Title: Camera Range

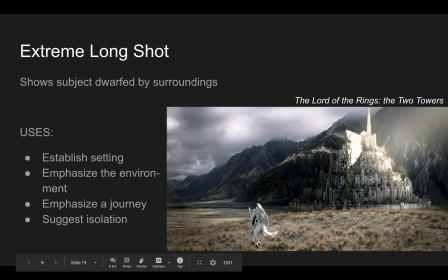So when you have characters traveling great distances, as we do here with Gandalf, the extreme long shot is a great way to show them in the action of traveling, or
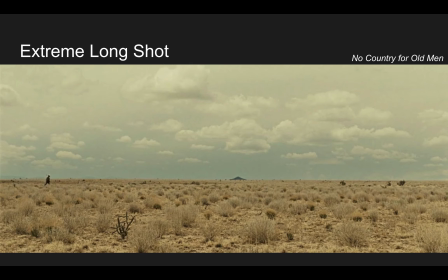maybe as we see here in this great shot from No Country for Old Men, our character who is hunting is very tiny in comparison to these bleak surroundings here, this kind of high desert setting,
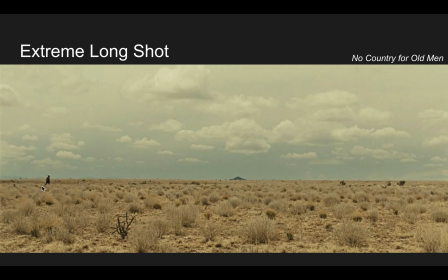and so it helps to also emphasize his isolation, his tininess amidst a very unforgiving landscape. Back up just a little bit here.
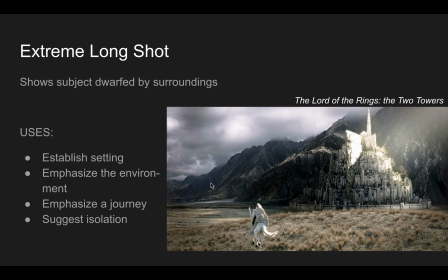So the extreme long shot can establish setting. Again, it can emphasize the environment. So this is another shot that we see oftentimes in Westerns, because Westerns love to show the landscape. They love to show the open desert, Monument Valley, or the mountains in the background, right?
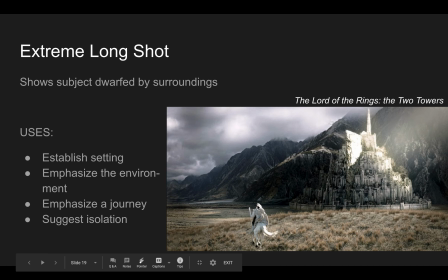And it can oftentimes suggest isolation, especially when it's a single character in a vast landscape,
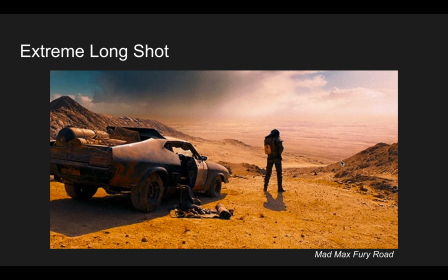as we see here with a great opening shot from Mad Max Fury Road. Of course, our main character here standing by his
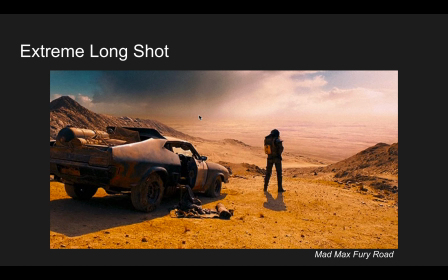beaten up vehicle, looking out at this post-apocalyptic landscape and a kind of ominous storm cloud in the distance that's foreshadowing here. And so we understand a lot about this character already. He's a loner.
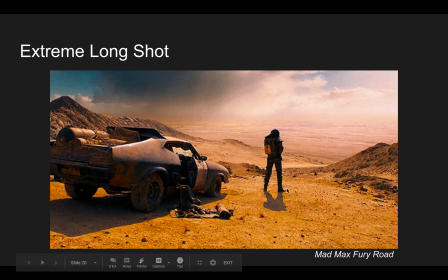He travels by himself, and he's facing a really unforgiving, harsh environment, and that's going to get even more unforgiving and harsh when he meets the antagonists of the film.
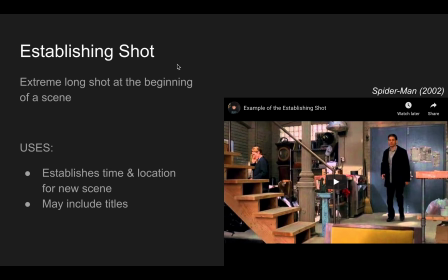Okay, our final term for today is the establishing shot. And the establishing shot, this is, I have to say, of all the shots that we've looked at so far, this is probably the most functional. This, you could say, is an extreme long shot.
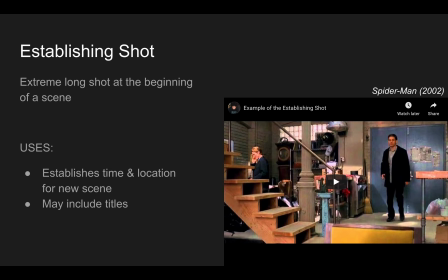It doesn't always include a human character, and I would say probably most often doesn't include any human characters. The establishing shot, and I also add that the establishing shot isn't so much a shot about camera range.
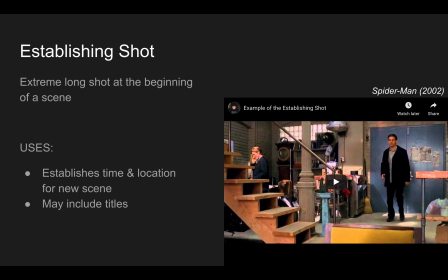It's not necessarily about proximity. It's more about the function that the shot plays in the story. The establishing shot is used to move us from one place to the next and to let us know that we're changing location.
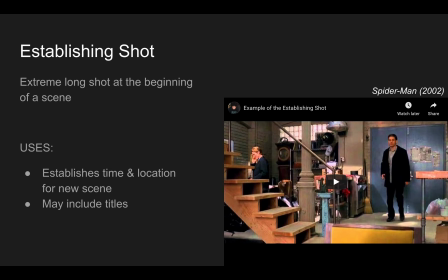So for those of you who watch Friends, or maybe even if you're familiar with the old sitcom Seinfeld, you know that when we go from, say, in Friends, if we go from Central Perk, the coffee shop, to
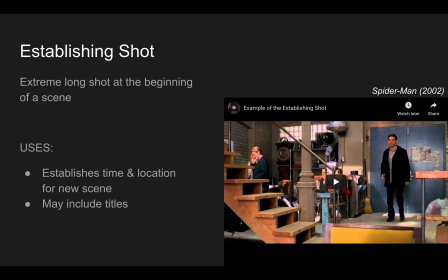one of the Friends' apartment buildings, well, after the scene in the coffee shop, we're going to get an extreme long shot of the apartment building from the outside. Okay, and that's letting us know that we're changing locations.
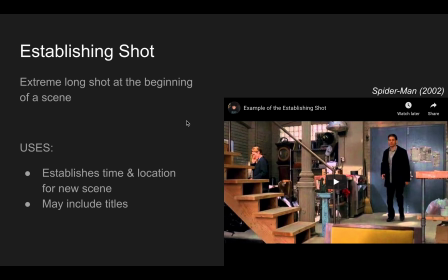Okay, because if they just cut from the coffee shop to the interior of an apartment, that would be a little bit confusing for us. So we need that establishing shot to just kind of be grounded in the sequence of events here.
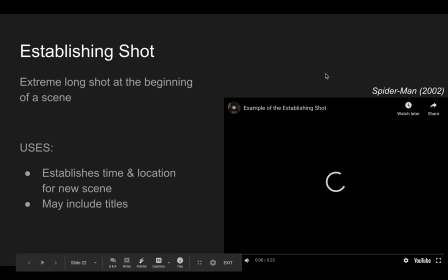So here's a quick example of this. This is from the movie Spider-Man, the original movie Spider-Man from 2002.
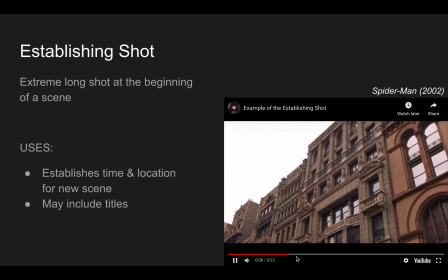Here it is. Here's the establishing shot. We're looking outside the building and panning upwards to the apartment,
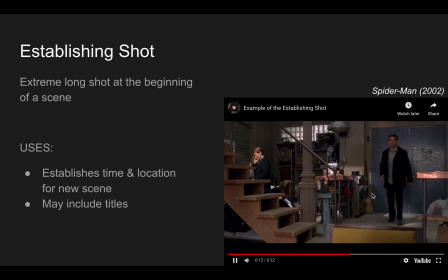and there is Peter Parker entering the apartment.
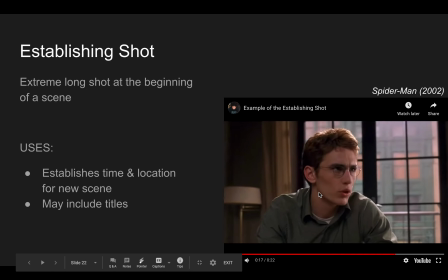So we know where he is because we saw an establishing shot from the outside.
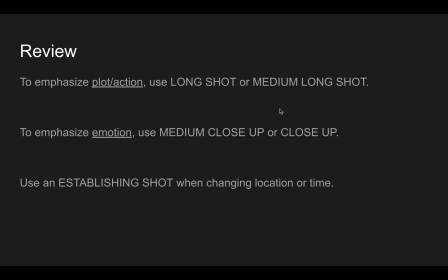Okay, quick review. If we want to take anything away from this, here's what it would be.